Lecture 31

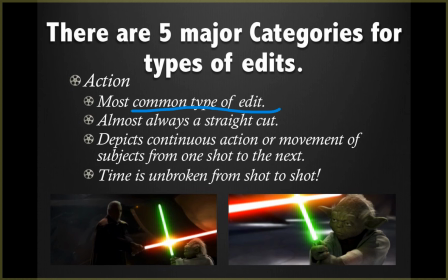[16:19]
You want time to be taking place in the moment, be unbroken from shot to shot. And so, as this really is the most common kind of editing that you're expected to see in like any sitcom, any comedy, any action movie.
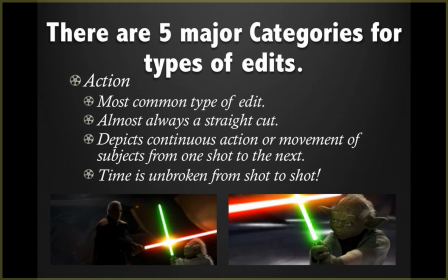[16:37]
Within a scene, that's going to be an action edit. Now, when you leave that scene, if you go from that action scene at night and the next thing you know it's morning, that's not an action edit anymore. We'll talk about that in a minute. But within that scene, that's an action edit when things are happening all within that unbroken from shot to shot within time.
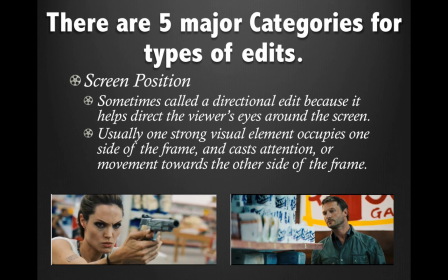[17:01]
Okay, screen position. Now, you may also think, well, what's the difference between this and camera angle? Well, screen position, again, it's an artistic choice.
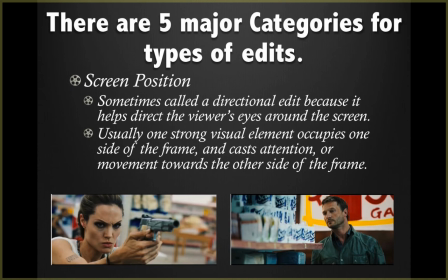[17:12]
Sometimes this is also sometimes called a directional edit because it helps you direct the viewer's eye around the screen. There's usually one strong visual element occupies one side of the frame and casts attention or movement towards the other side of the frame.
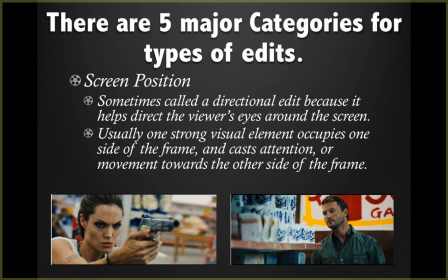[17:28]
So this is an example from the movie Wanted, where we see Angelina Jolie looking very intent, and her gaze is very strong, and we know from our composition, lectures, that by having her on the left side of the frame,
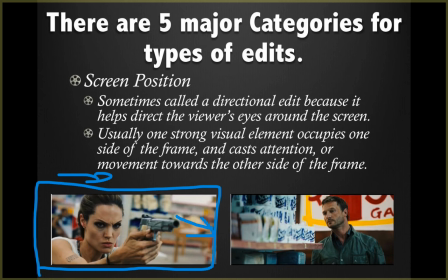[17:48]
very strong, pointing that camera off to the right, and we see this person on the right side of the frame, sort of bookending it, she is cornering him and looking at him. So it's a very strong visuals cut from this shot to this shot. And again,
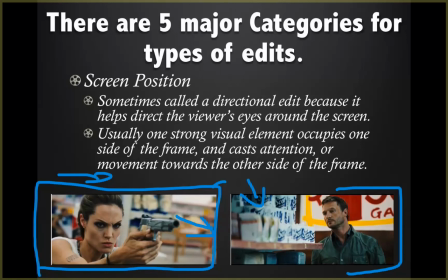[18:10]
you are being considered with camera angles as well, but you're not at the same time because these are completely different locations. And you could even argue they are breaking the 180 here to a certain extent, although not really.
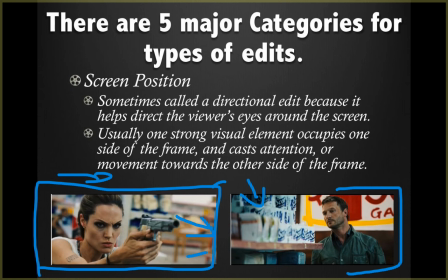[18:25]
But you're building a very strong relationship between these two shots. And so screen position, you're positioning your characters in such a way that it makes a very powerful idea to your audience.
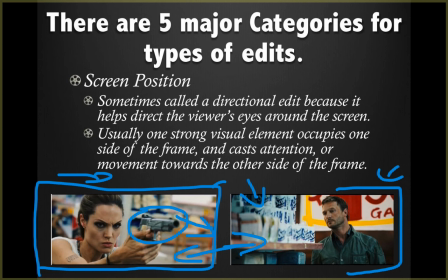[18:45]
You got that gun right here. You got a target right here. And everything visually is lining up to go towards him, and that gun is ready to be fired at this person. So you're making screen position, or as I say, also sometimes called a directional edit,
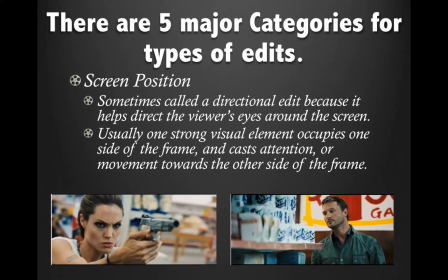[19:02]
because you're trying to get your audience to really get a strong sense of how these characters relate to one another.
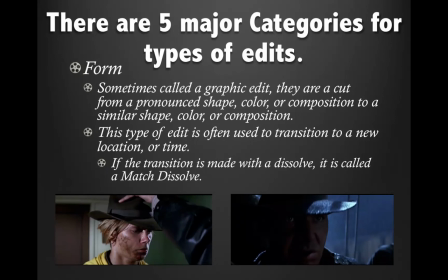[19:11]
Form edit. Now this really falls along the lines of more of an artistic kind of an edit. Form edit is sometimes called a graphic edit. They are cut from a pronounced shape, color, or composition to a similar shape, color, or composition.
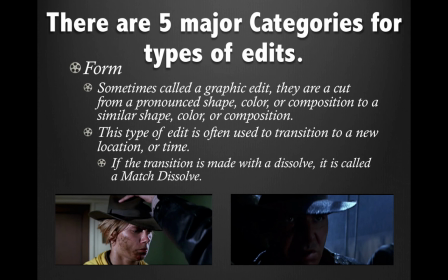[19:30]
This type of edit is often used to transition to a new location or time. If the transition is made with a dissolve, it is called a match dissolve. I'll touch on that again a little bit more here in a second. But essentially with a form edit, you are leaving one shot with a very specific, has a very specific look to it,
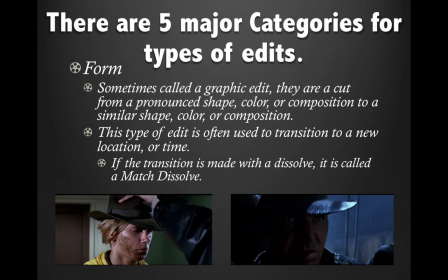[19:49]
and entering a new shot, which is usually a different time or place with a very similar looking shot.
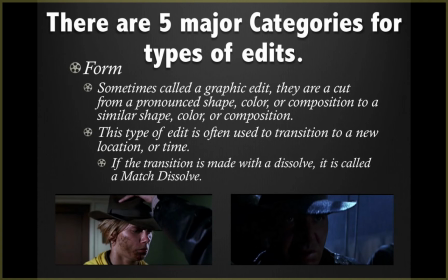[19:55]
So in this instance, this is from Indiana Jones and the Last Crusade. This is young Indiana Jones. A person is putting a fedora on his head, and he tilts his head down. In the next frame, just which was a straight cut,
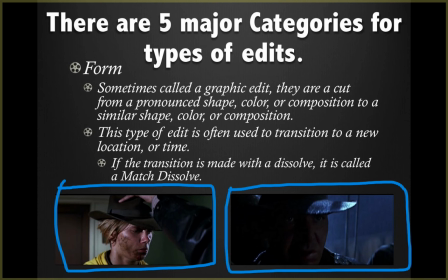[20:11]
you see an adult Indiana Jones tilting his head up, revealing it's Indiana Jones as an adult now. That was a form edit. You could also say it's a concept edit. We'll get back to that in a sec. We'll talk about that in a second. But it's a form edit.
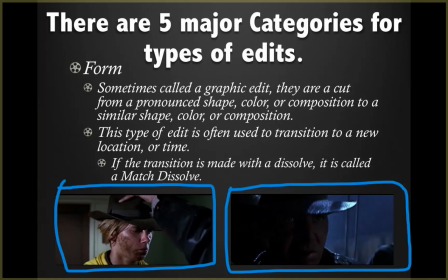[20:29]
We are matching the look of one shot to the next shot. Another form edit could be, let's say, a child is holding a lollipop, and you go into close up of that round circular lollipop, and then you cut to a tire wheel because it's round.
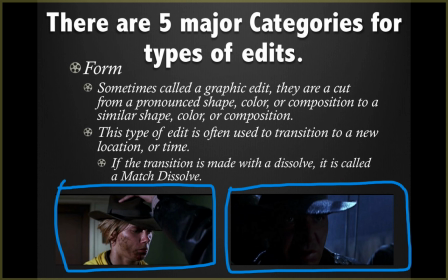[20:46]
So you're going from a similar shape to similar shape. If you haven't seen it, there's a great film made in the mid '80s called Highlander. Don't see the sequels. I'm not a big fan of the sequels, but definitely see, if you like those kind of movies, see Highlander.
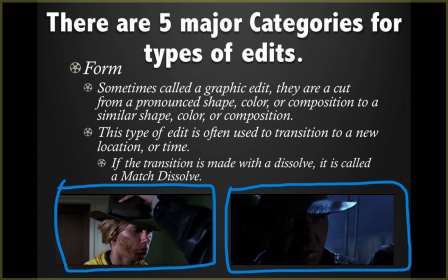[21:01]
There are tons of form edits transitioning, because in that film it goes back and forward in time. It goes to the 1500s, then it goes to the present. It goes back to the 1500s, goes back to the present, because it's about a character who's immortal, who hasn't died.
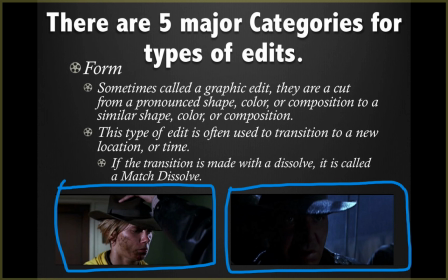[21:16]
And whenever he has a flashback, there's always a very specific kind of form edit that takes you there. So that's a form edit. You're going from a similar shape or composition or color even, and you cut into another similar shape, composition, or color.
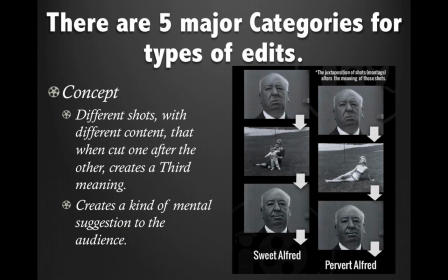[21:36]
Concept edit. Now, a concept edit, this is the one that's a little bit harder to get. Now, I already posted an interview with Alfred Hitchcock, who is the gentleman in this video. Or, I mean, on the slide here.
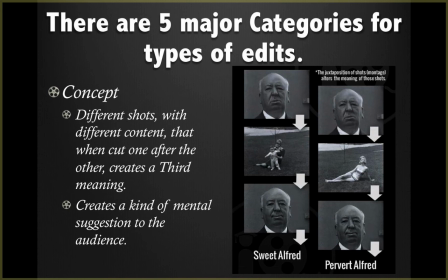[21:53]
Alfred Hitchcock, for those of you who aren't familiar, hopefully you are, was one of the greatest directors that has ever lived, as far as I'm concerned, anyway. And I already posted an interview with him where he's talking about a lot of editing concepts. He doesn't always use the same terms that we use, but the concepts are there.
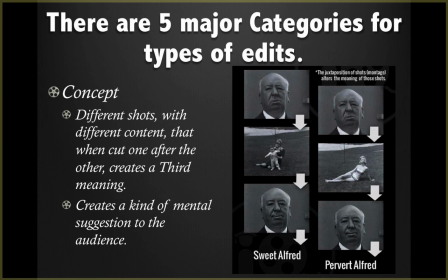[22:13]
Now, concept edit. What is a concept edit? Concept edit is different shots with different content that, when cut one after the other, creates a third meaning. It creates a mental suggestion to the audience. I often call this the art of 1 + 2 = orange.
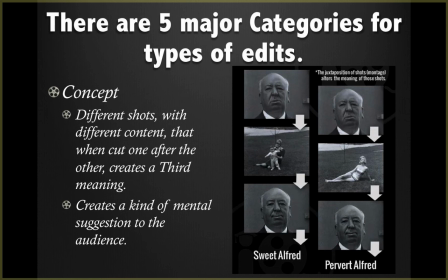[22:33]
It's 1 + 2 = orange, because this is where editing really stands out. Is because when you're making a concept edit, you can transform an audience opinion of somebody with an edit.
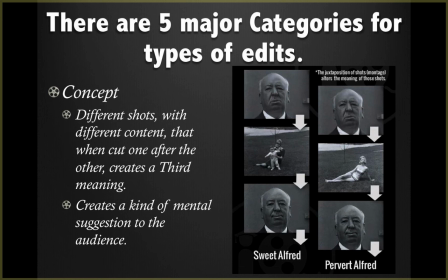[22:48]
This example that you see here, you have Hitchcock, close up. You cut to a shot of a woman and child, and then he smiles. You're like, oh, he must be a loving grandfather, or at least is thinking nice, sweet thoughts about this mother and child.
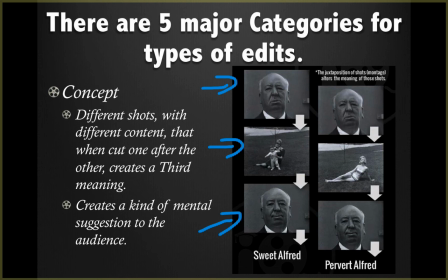[23:08]
This is an example here where he gives the exact same shot. Didn't even reshoot it. It's literally just editing in the exact same shot. Get a girl in a bikini, get the exact same smile. Suddenly you're going, oh, what a dirty old man, looking at that girl in a bikini.
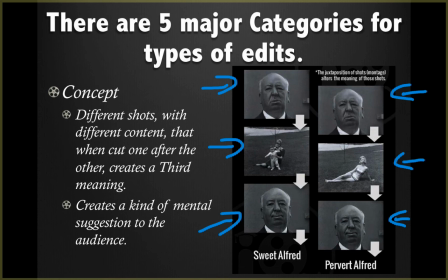[23:24]
It's the exact same shots, but it's because the context of the shot in the middle puts a concept in the audience's mind of what this person is thinking. Now, you're using logic basically from the factors, because you're using a motivational edit,
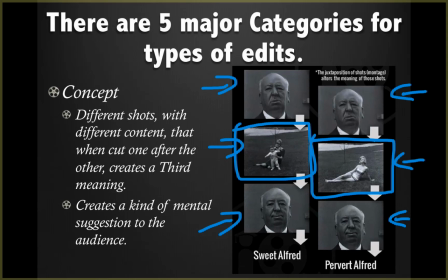[23:42]
and that you're seeing what's he looking at, and you're motivated to cut to it. You also say you're giving information going along those lines as well, because these things are combined. They're not just a written in stone kind of a thing individually. None of them live in a vacuum.
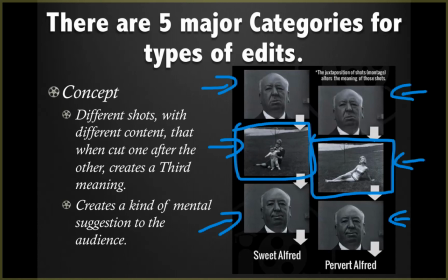[23:58]
But the context that we put there between whether or not it's a child or a beautiful woman informs or suggests to an audience what we should be thinking this person is thinking, and what we should be thinking about this person. Should we like this person? Shouldn't we like this person? What's their personality like?
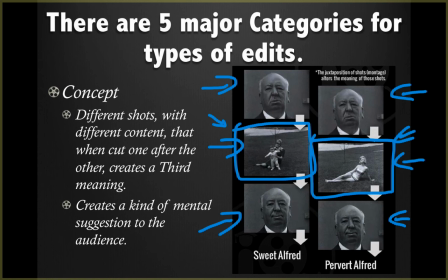[24:15]
Those are all factors in there, or actually these are in the categories. So that's a concept edit. The art of 1 + 2 = orange, where you line different shots up and they give a brand new meaning.
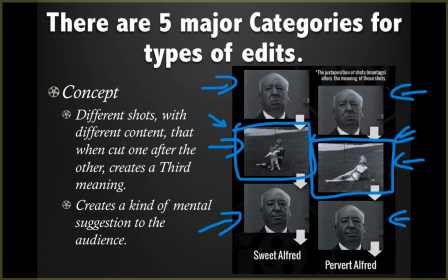[24:33]
All right. And then the last one is combined edit.